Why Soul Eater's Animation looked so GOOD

Now you might be thinking, how are these not?
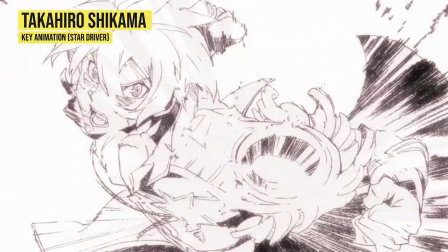Well, in drawing style they, of course, are similar, but just because a drawing is abstracted to a simplified form doesn't equal impact frame, it's how they're used within a scene.
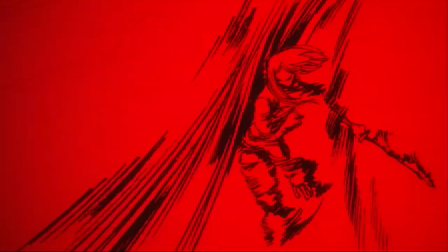And here, well, rather than a quick burst between an action, this is a continuous abstraction that solely covers a character and, well, everything.
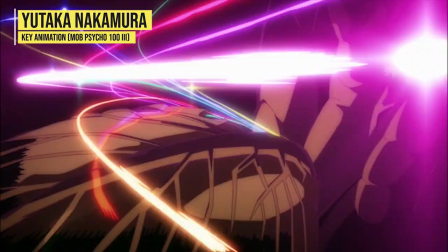Anyways, impact frame or not, it's just another feature that would play into the more flashy and cinematic type action his work was gradually moving to,
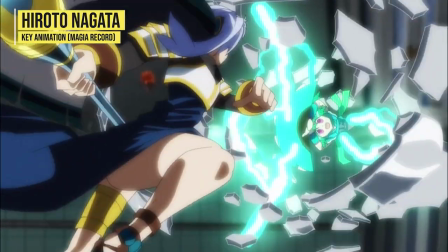and well, action animation down the road and anime as a whole. But something else that played into that was speed.
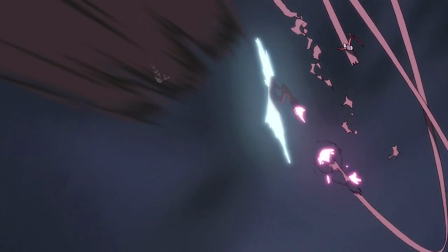Not that type, this sort of speed. It was distinctive, and there was few that could come close to portraying it like Nakamura. An example is when this unfortunate fellow comes up against Death the Kid and gets spin kicked into oblivion.
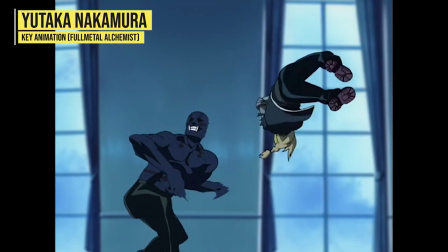Like much of Nakamura's work, whether 90s or 2000s, it relies on high frame rates sitting on 1s and 2s,
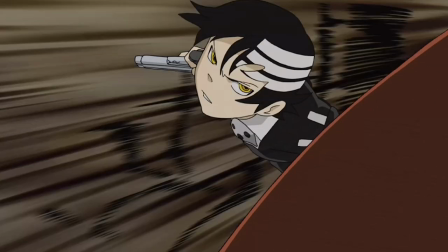but it's the addition of background animation which then transitions to brush strokes, sort of like before,
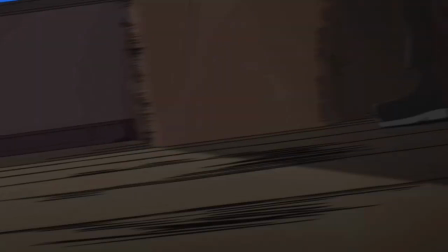abstracting everything. Then finally with each drawing space at good distance from each other, it combines all together and giving that fluid type of speed characteristic of Nakamura.
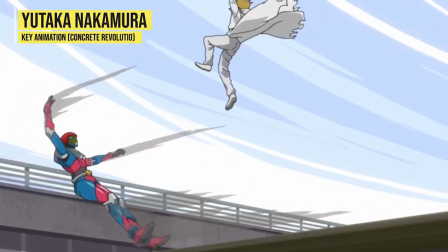Sounds kinda simple when laid out like that but trust me in practice, there are a few of his followers which pull it off like he does.
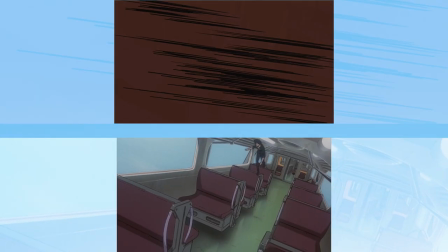And besides that it's also kinda interesting to look back to his train scene on Cowboy Bebop and just see the difference in approach.
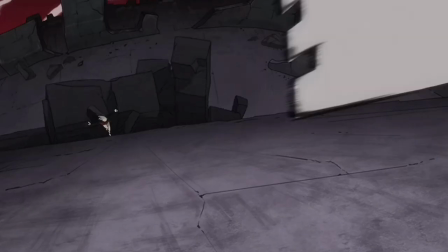But outside of the technical stuff, It made those big moments like Maka taking on Asherah really exciting and memorable,
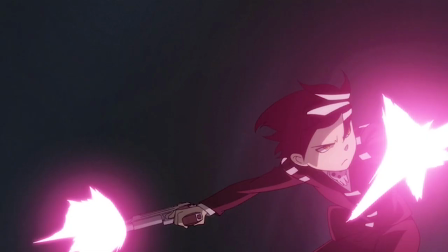and it also made for a really cool opening sequence.
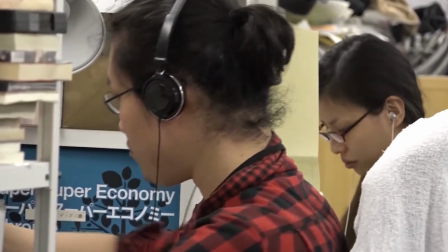To put it simply, Soul Eater would not have been the same without Nakamura, even the industry in many ways, and I'm not just saying that because of his action animation.
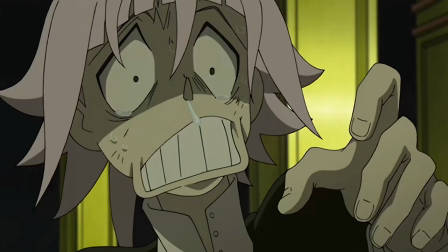The Kishin's Awakening, a scene almost as horrifying as this,
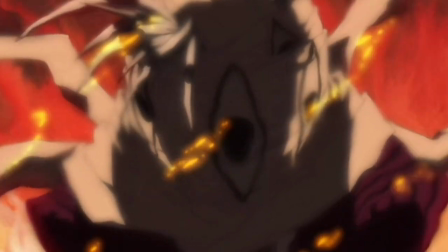the revival of this terrifying villain that the show had been building up for episodes was given to the man himself,
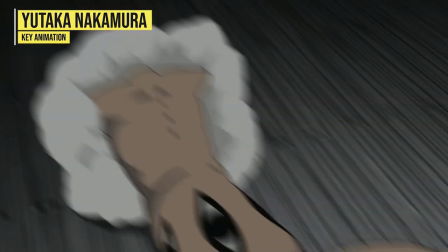and what Nakamura brought was a grotesque and intense depiction. The fingers scratching the floor, the shaking of the head as it struggles forward,
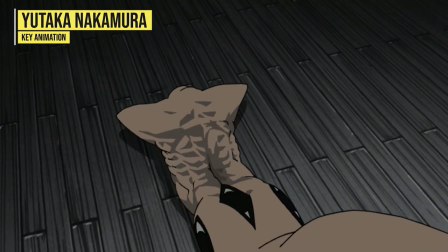and the complex shading defining the ribcage and spine, as well as the design to it really giving texture to the skin.
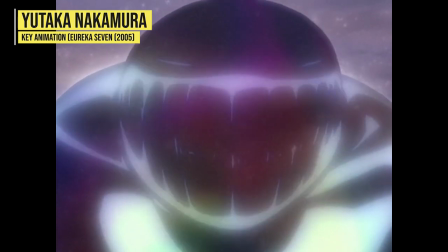And it's proof that Nakamura's skills definitely were not just limited to action. But then again, anyone familiar with his history knows he excels at animating this sort of stuff.
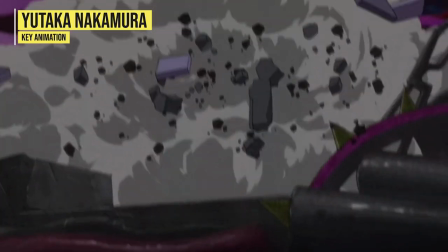Overall, Soul Eater was a special time. It sits as a stylistic bridge between his old and modern work, and with that just adds to the uniqueness of Soul Eater's animation.
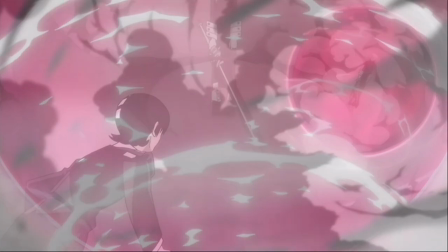As I said earlier though, animation ain't a one-man show, and there's no better time to bring up another important name, Norimitsu Suzuki.
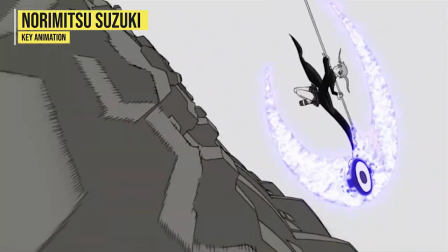Now it might be tempting to overlook Mr. Suzuki, considering he was pretty busy with the ending, so he animated on a whopping three episodes.
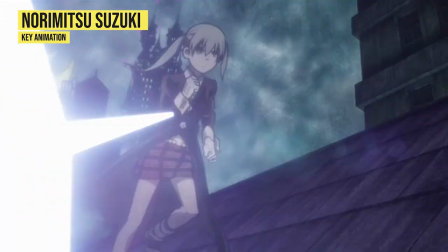Not a lot, but taking into account he was there from the first episode and produced a phenomenal scene at that,
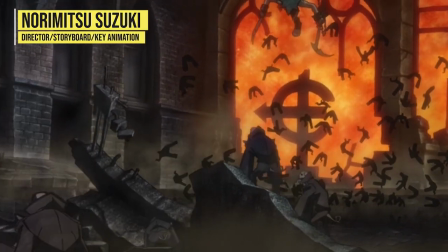as well as creating the first ending, when it came to defining the style of action Soul Eater would go towards,
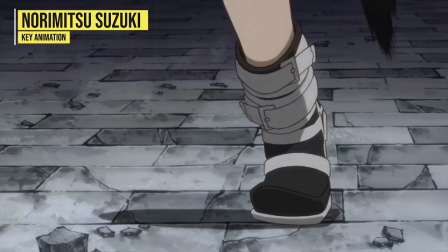no doubt he played a big role as well.
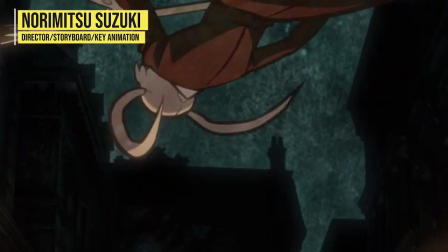And with that there were certainly similarities between his and Nakamura's work, like Maka spinning the scythe during the action, or characters leaping and flipping into attacks.
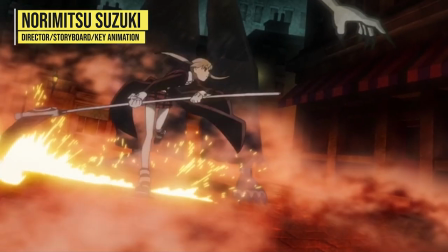And while that definitely added to the difficulty and time from a technical aspect,
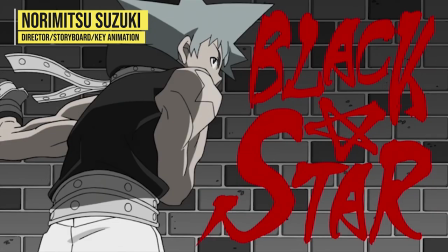which the latter is often in short supply of for TV anime, it was a stylish and lively way to approach action with.
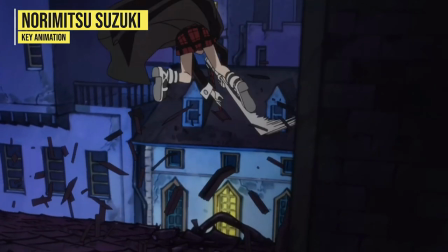And from the first episode onward, which of course Suzuki and Nakamura were heavily involved and it would be consistently there for the rest of the series. Now of course I do not have the privilege of having interviews from every action animator and storyboarder on the show,
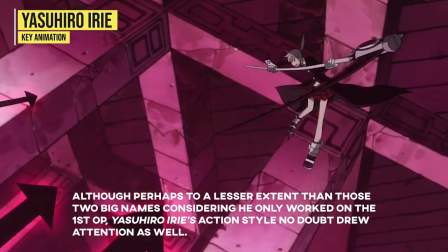so it is a little hard to give an exact answer as to the full extent of the influence Suzuki and Nakamura style of action had on everyone,
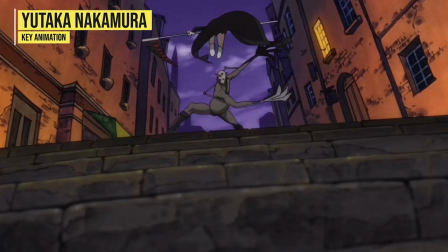but just taking into account the inspiration those outside of studio Bones took,
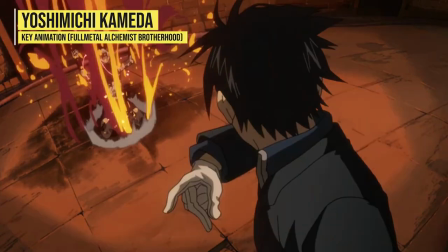such as Yoshimichi Kamada from AIC at the time, and funny enough would actually become a big name on Bones next big title,
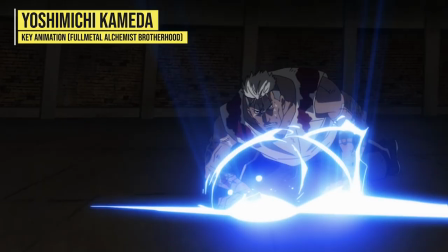Full Metal Alchemist Brotherhood, in his own words, wanted to challenge the work he had seen Nakamura do on Soul Eater,
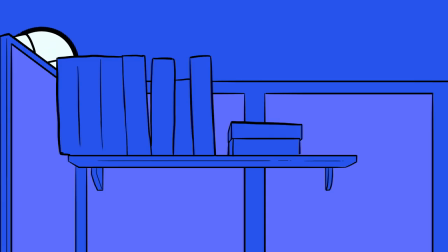and so no doubt the staff at Bones, who would be literally sitting in the same room as these guys, would be paying attention to what these two were cooking up.
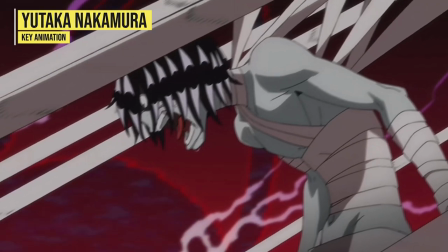And so while Nakamura may take the spotlight whenever discussions of Soul Eater's animation bubble up on the interweb,
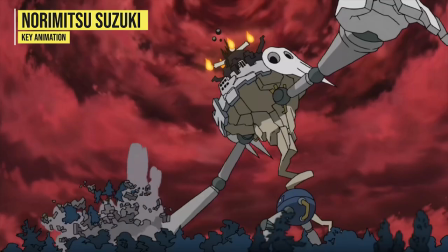make no mistake, the contributions by Suzuki were important in their own right, and insanely good.
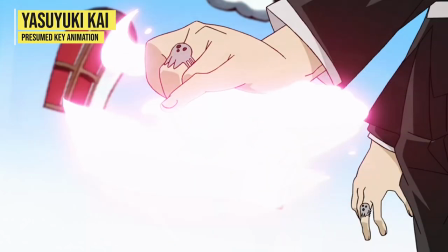But outside having Bones providing a strong team of animators, thanks to the power of connections,
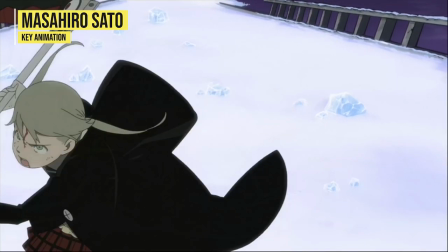Soul Eater had big names from all over the industry dropping by such as Master Hiro Sato bringing his loose and dynamic action to episode 13,
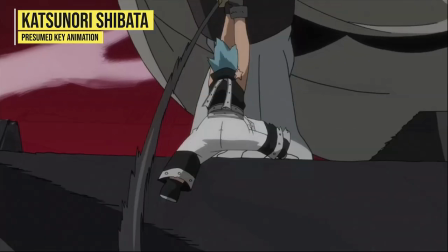Katsunori Shibata in episode 49 animating complex background animation,
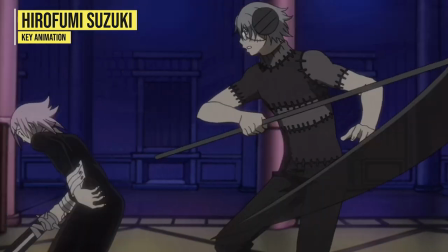then Hirofumi Suzuki one of the biggest names from that famous ninja show dropping in for episode 8,
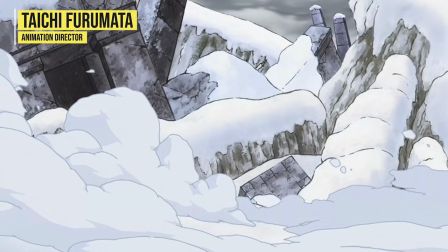then episode 34 which brought a bunch of young talent and with that a wide array of styles like Kaneda School animator Masakazu Sonagawa who animates stuff like
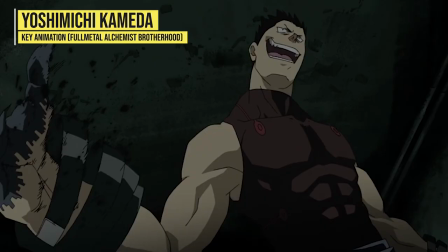this, and Yoshimichi Kamada known for Full Metal,
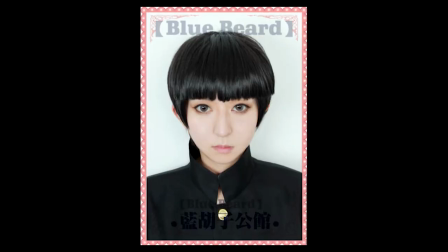One Punch Man and his heavy involvement on the show with that Kibut the Bowl cut which also recently finished and I am very sad about.
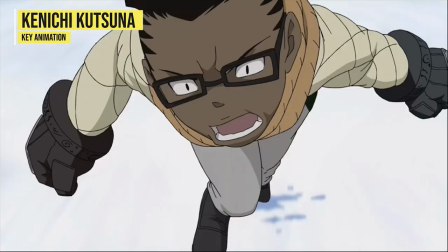Then there was the Webgen crew with Kenichi Kutsuna and also with one of the most prolific names from that movement,
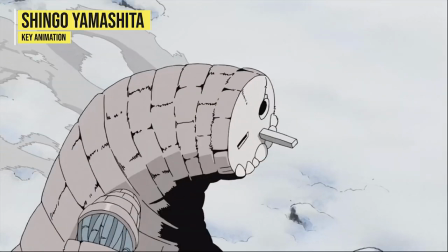the man Shingo Yamashita himself and who in time would be well known for his beautiful openings like in
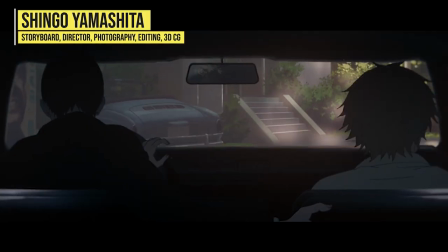Jujutsu Kaisen and Chainsaw Man and also the pain fight which people are still arguing
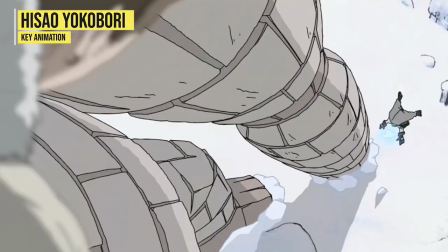over to this day, but even if you have no clue who those names were, trust me when I say they were the best of the best. Now at this point I've laid out who the top animators were and what they brought, but the final piece of the puzzle which I'll touch on briefly because time is of the essence and the majority of people have probably already clicked off the video.
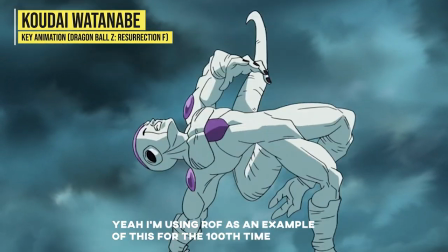As good as your animators are, if you've got a boring storyboard, it can sort of work against them.
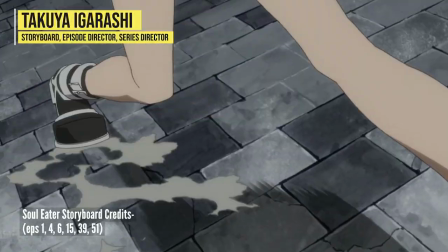But Soul Eater was blessed again, because almost every storyboard artist on this show had either been around since the 80s or 90s,
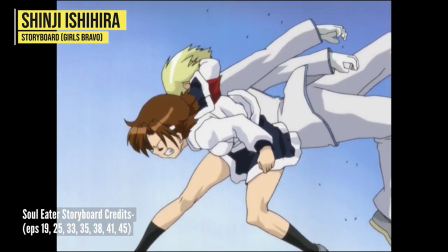and had a heap of experience in this position and over a wide variety of shows,
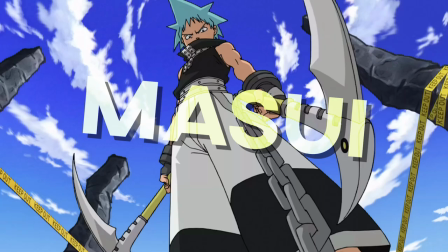especially guys like Ishihira, Fukuda, Masui, Igarashi and Okamaru. But one element, one feature that caught my eye over and over again, was the inclusion of these crazy shots.
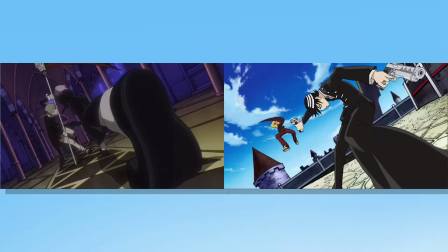In a lot of them, the camera sits low using a curvilinear perspective. It's a very dynamic way to frame combat and also really hard to draw, but looks great when done right. Now again, I don't have any exact quotes, but Igarashi definitely played a part.
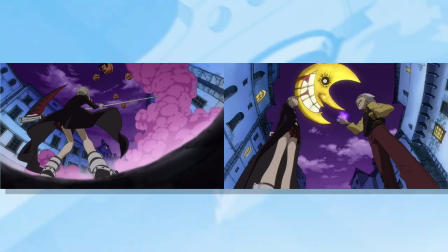Because going back to his storyboard in episode 1 and especially 4, these types of angles are just everywhere.
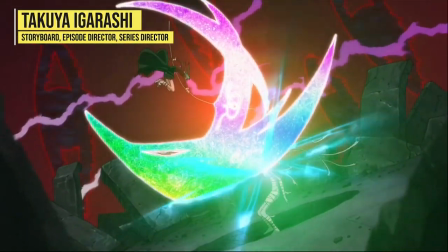And of course, being the show's director, he naturally has a lot of sway to which direction the visual should go.
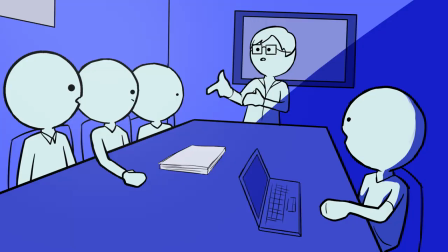Now, I'm unsure if he sat everyone down and was like, yo, I want some dynamic boards,
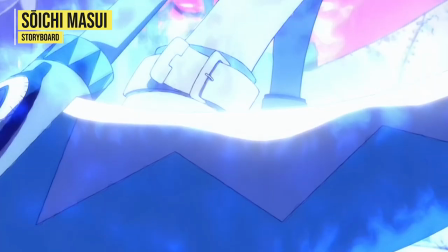or whether this creative choice came through his own corrections or additions to the boards of those under him.
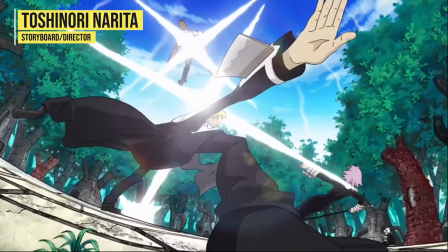Regardless, his influence came through and is just another one of Soul Eater's visual strengths.
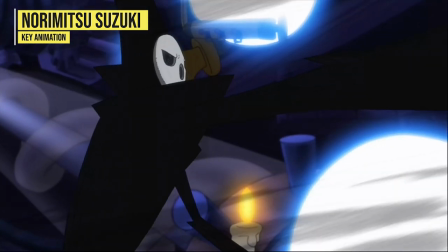In summary, with an experienced team behind an equally experienced and talented director,
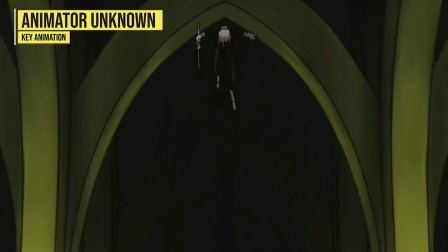Soul Eater at the time was putting out some of the best action you could find in Shonen, and is still just as enjoyable to this day.
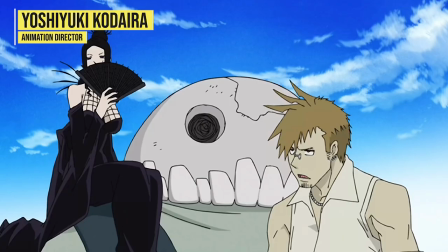Of course, like many Shonen though, it's animation outside of action. Your average conversation would be incredibly minimal in movement,
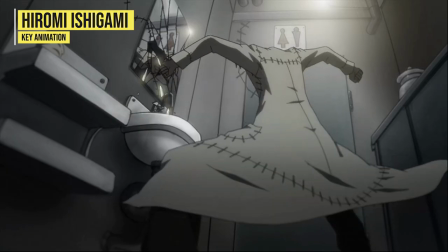although you might get the occasional exception when a director or animator wants to drive home a special moment to the audience,
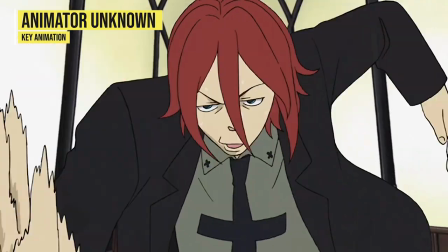or you'd think it would enhance the appeal of a gag.
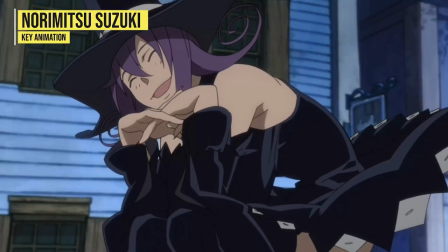Either way, character acting wasn't exactly at the forefront, but when it was included, it was done well, and when there wasn't really much animation,
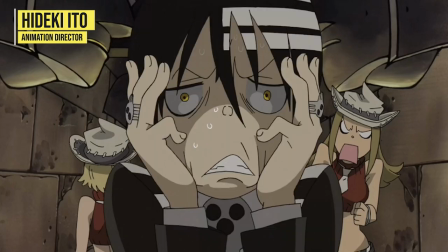you'd be bound to get some expressive and fun manga-like deformation thrown in. But with that concludes why Soul Eater's animation looked so good.